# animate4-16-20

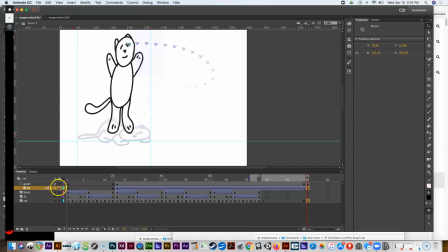(37:08)
It looks like I got the fly too. I don't want the fly, so I'm going to lock the fly so I don't accidentally get him. So now we can click on the scale tool and we can stretch him because once again, this is all about the exaggeration, right?
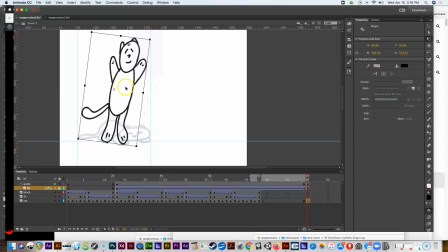(37:24)
So we can stretch him, but we can also angle him because he's probably going to be angled as he moves up like this. Um,
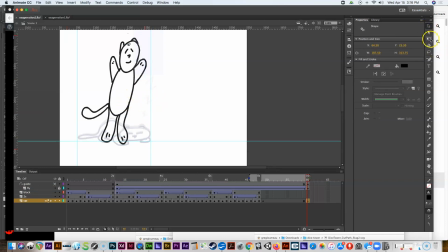(37:37)
and of course, we can get rid of that fly later on, But let's go ahead and move this up a little more exaggerated. And so, that's the whole point of this exercise is see how much you can exaggerate that, right?
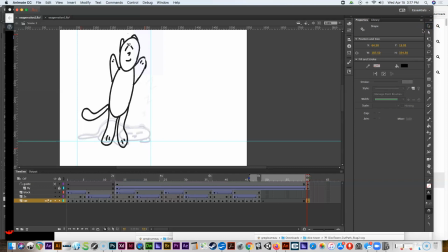(37:55)
Okay, so, at this point, we'll get rid of the fly. We'll have it so that he's chomped it, right? Now, we're animating in twos, so that means that we have to insert a blank keyframe here.
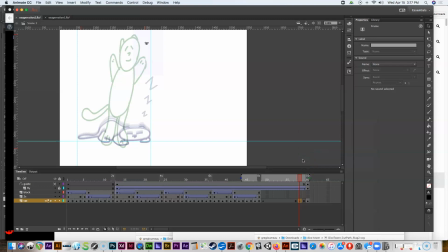(38:11)
And this is where he has to chomp the fly. So that means that wherever the fly is at this location, let me go to the playback head here. So the fly is right there. He basically needs to
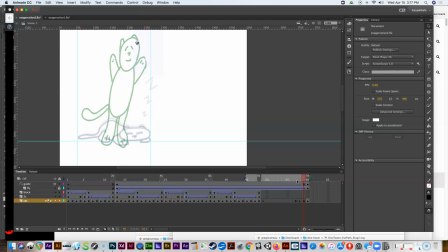(38:32)
have his mouth open right around the fly at that point so that it looks like he's grabbing it, right? So let me go ahead and do that. So we can see where he ends up.
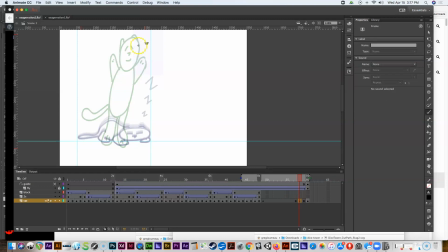(38:47)
I want to be drawing here. And I basically want to have him so that he's got his little kitty mouth open. This is like the most not kitty mouth thing you've ever seen, but
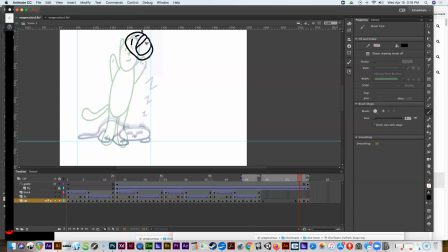(39:04)
we'll go ahead and do this. Let's see, let's get those ears in there. This once again is very exaggerated. Um, I like the idea of this mouth being really huge like this to get
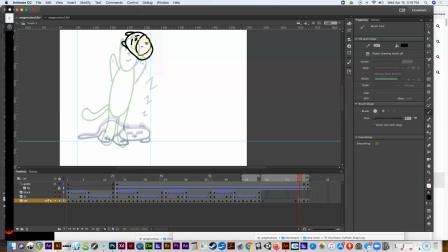(39:24)
the bug. Of course, we got to put his nose in there, and we have to do some kind of line that shows like the inside of his mouth, uh, kind of like this.
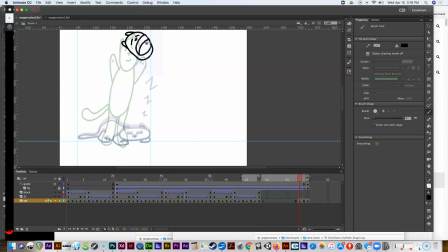(39:41)
Maybe if I added some color, that would look a little better. We could differentiate between like sort of a tongue and a whole part of the mouth, right? So, but anyway, let's just say that that's going to be him opening his mouth.
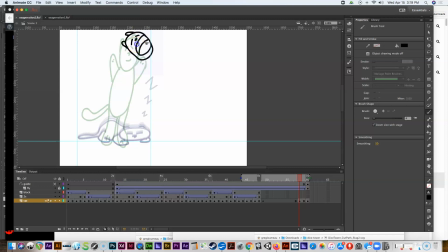(39:58)
Maybe what looks weird is that this line needs to come down more like this. Let's see.
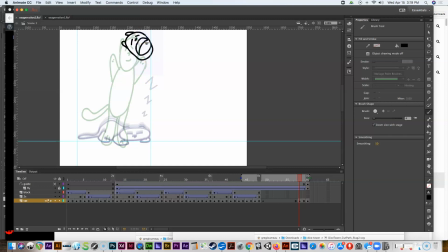(40:12)
Okay, so I won't spend too much more time on this. It's easy to obsess about these tiny details, but who really cares? Okay, so there he is. He's opening his face to the cat or to the fly, and he's going to chomp on him, and he's going to be gone in this next scene.
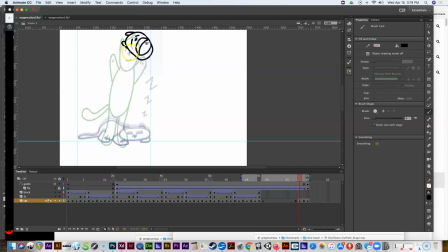(40:28)
Of course, we have to put his body in. We got to make arms that look like the other arms with the little paws here.
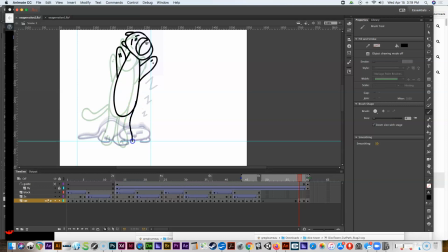(40:45)
The legs we can kind of replicate from the previous legs. And then, of course, the tail.
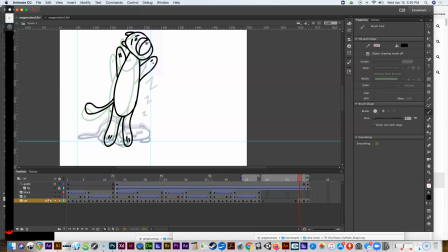(41:01)
Okay, so what we've achieved here is we have, we said we're going to do this in twos.